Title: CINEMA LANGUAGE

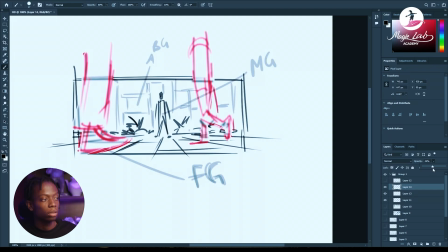Blur also works. Blurring it out works very well. But you could do this, and voila,
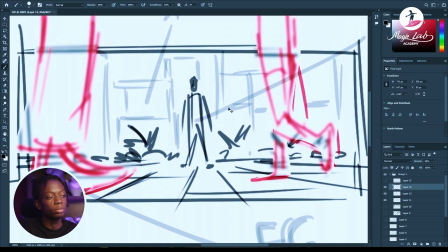you have a whole shot ready and easily readable, clear, understandable, and simple.
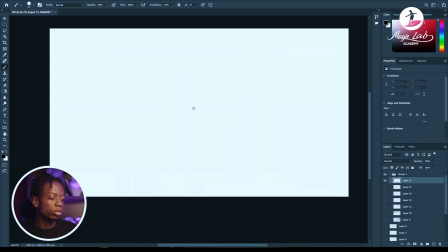Simplicity. That works. Having objects or people in a shot moving just left to right is, I would say it's really boring, you know. Let's say you have to tell a story of a guy going to a store and his shoes are untied.
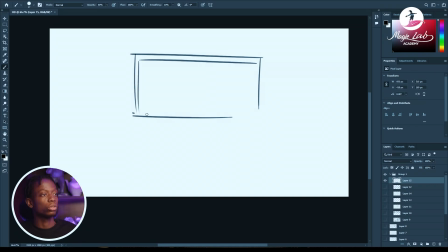And all you do is just have him walking, you know, this way through this thing till you get to the store. Like I said, this wouldn't really be an issue for
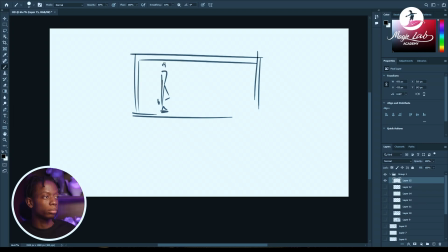a sitcom type of setting.
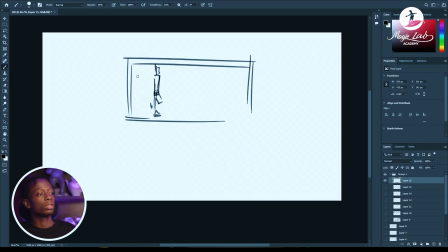But if you have him walking this way throughout, and then he gets to the store,
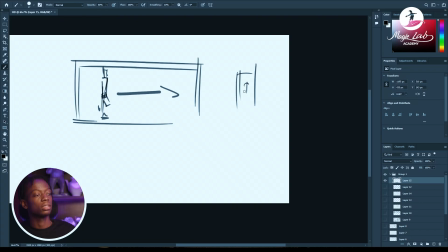and this is the door, and he comes and, you know, opens the door, steps in.
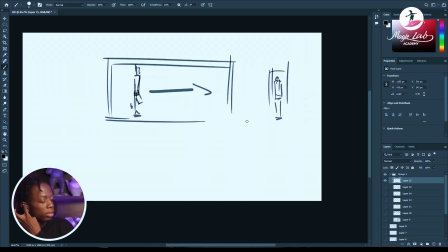That's really boring. There's really no depth to it. There's nothing to look at. It's just happening.
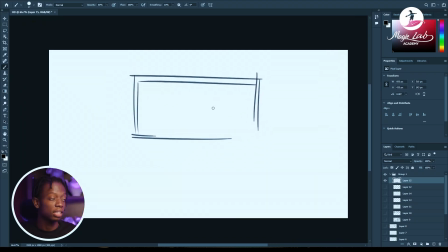But one of important fact is his shoes are untied. Probably he's, you know, not a very, he doesn't pay attention to detail, that kind of person.
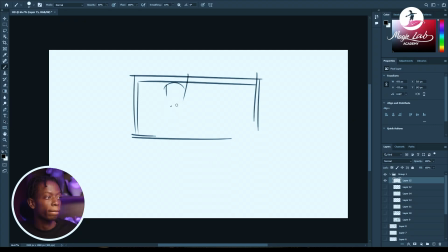So let's have his shoe ropes hanging out like this.
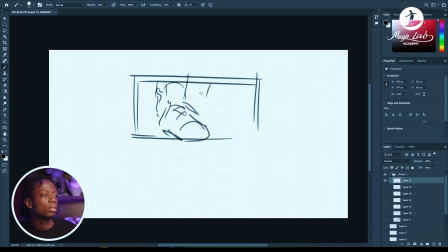And then we have him walking towards the camera like this. And this close-up shot is just to emphasize on the shoe rope being loose.
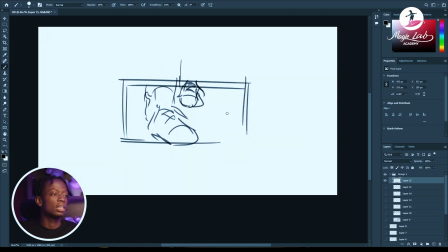But if you have this and then the next shot,
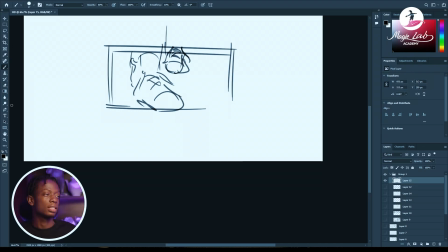this, you've already put it in the viewer's face that this guy's shoe, it's going to mess him up sooner or later.
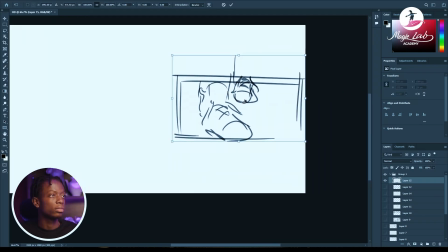So if you have this, and then we have
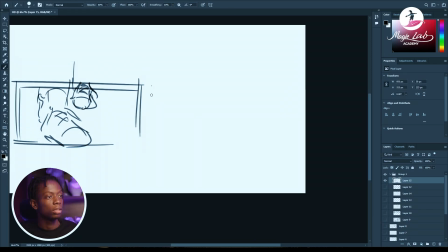see him walking this way.
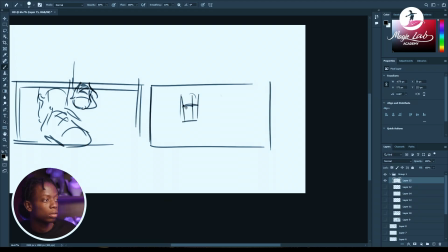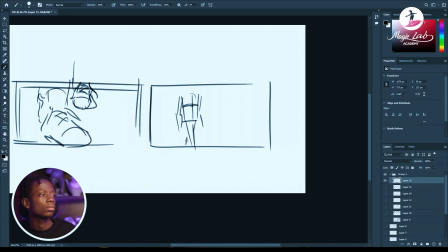Towards the camera. He's walking like this. Eventually he would come to this point where
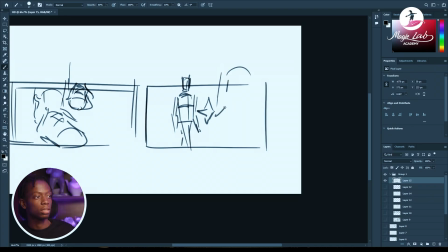he would be this big in the frame and take up so much more space.
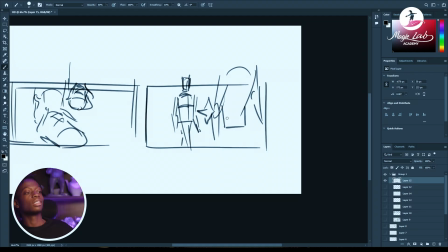This feels a lot better to look at, and it's more pleasing to the eye to look at than having,
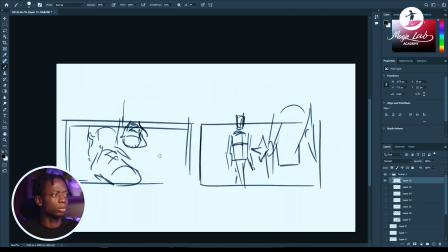the character just moving all the way left to right or right to left. And we'll cover that more on screen direction.
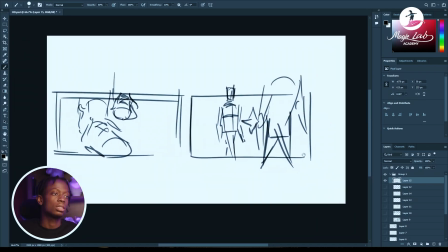This
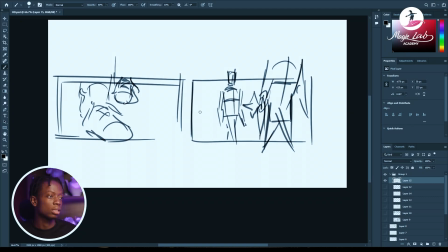shows more depth, that he's coming from somewhere. He maintains the, moving from, the left to the right of the screen, and keeps moving that way and heads all the way to the door.
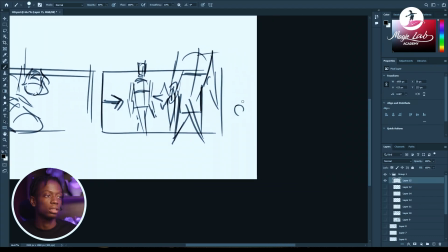Here we can have the door hand, and you just have him hold it, push through.
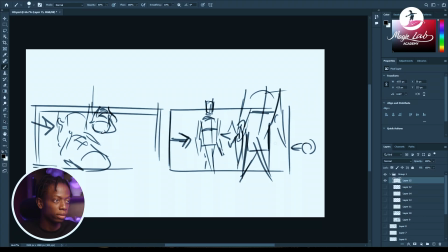Then from here we can have, let me give you this shot.
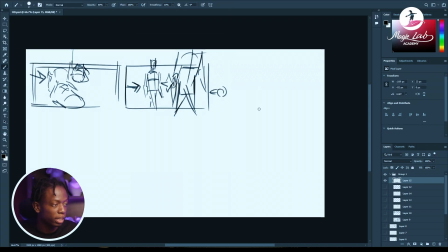And here we can have from inside the restaurant or store, we can have him, open the door and walk right in.
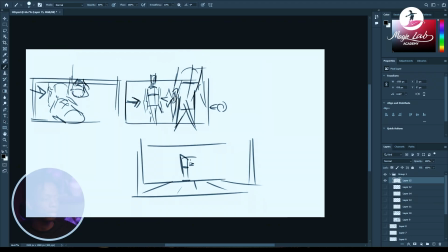Depending on what the story is about, you could even have like a silhouette type of thing where it's a mysterious character coming in.
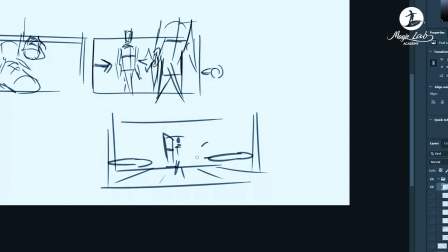We have tables in the foreground here, people drinking, but they have to stop to like turn around and look at him who just walked in. Cowboy movies always have a scene like this or a shot like this.
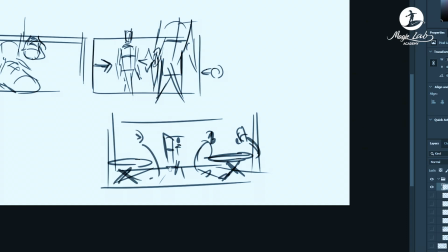So you just have a lot of people, and then one or two in the foreground here,
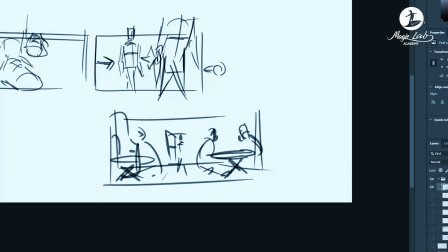staring at him, and he stands right there.
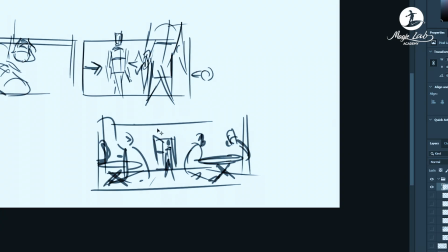Now this would be a better way to tell that story in 3 simple shots.
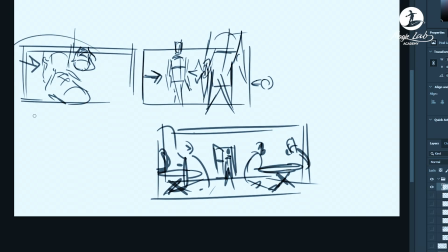His shoes are loose, he walked all the way down to
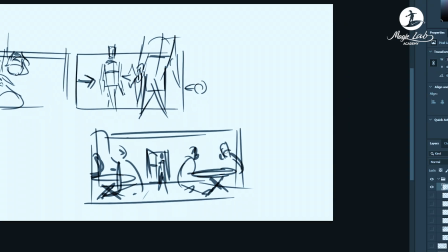the restaurant, stepped in and gained the attention of everybody there, meaning he has something to offer. There's something about the character, there's something about the place he's going to.
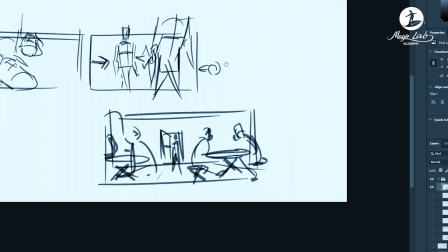So yeah, this is how you use size of objects coming to and away from the screen to emphasize on depth.
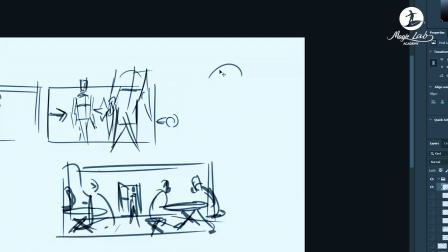You could also use motion.
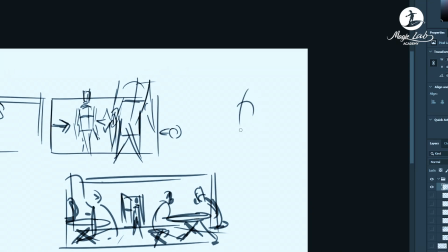Moving background, static character works very well for a thing like this. Let's say here is our character, close-up shots, staring, surprised.
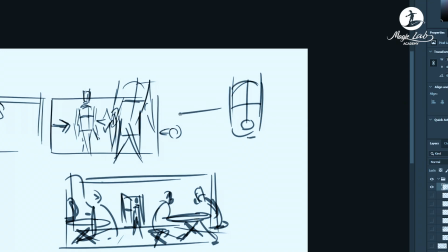And what we can have is have the background moving. Let's say we want to have a shot of, or a scene where he steps into maybe a flower garden and he sees something beautiful, and we need to have him rotating, turning around, looking at everything. A good way to emphasize on that,
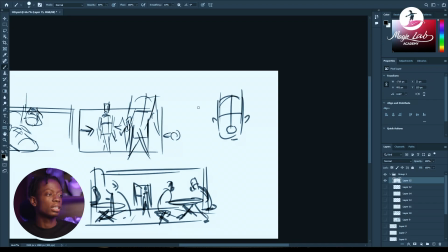give it more flesh, is to have the background moving. Just moving.
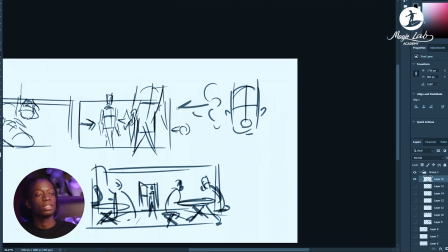It doesn't have to be in circular motion.
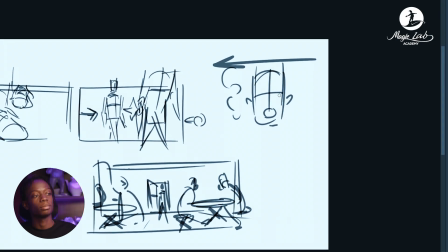The background could just be moving towards the left, and then we have the character, changing poses in a simple way.
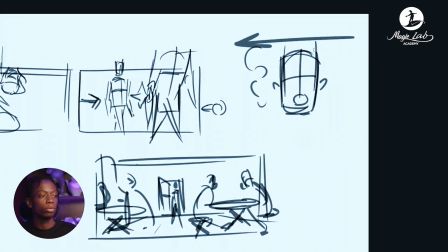We have a straightforward shot, we have the profile view, and then his back.
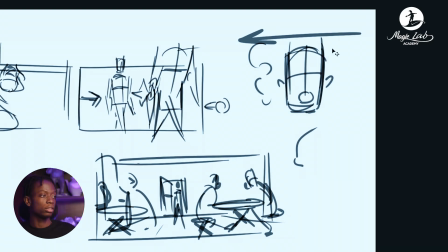And with just that, with that much, you can already feel the need to draw this.
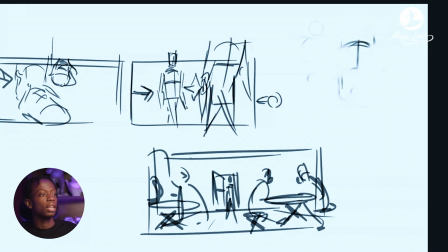You can already feel like he's turning around.
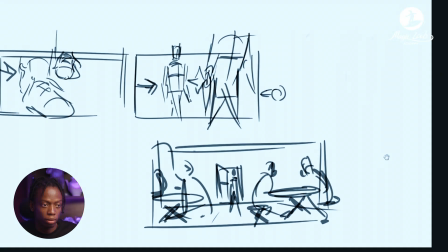Let's do that.
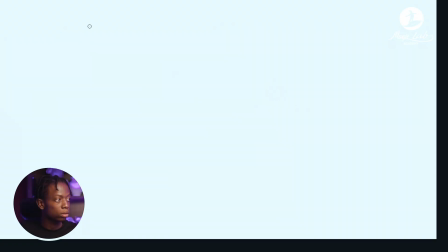So
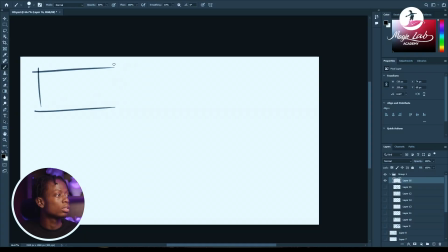I have this one with his face right there, surprised. Wow.
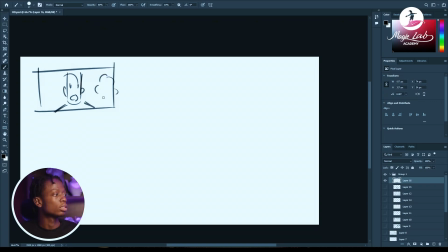And then this is the background, just trees. If we have another, the background doesn't have to move, fast or quick or anything.
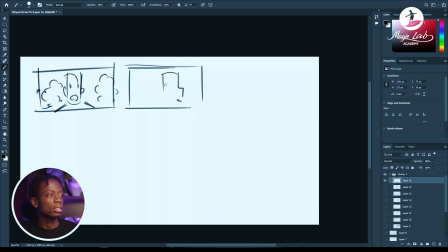And we have him in profile view like this, staring this way, and then we have the background. Obviously it has moved this way. We repeat it again, this time the back of his head,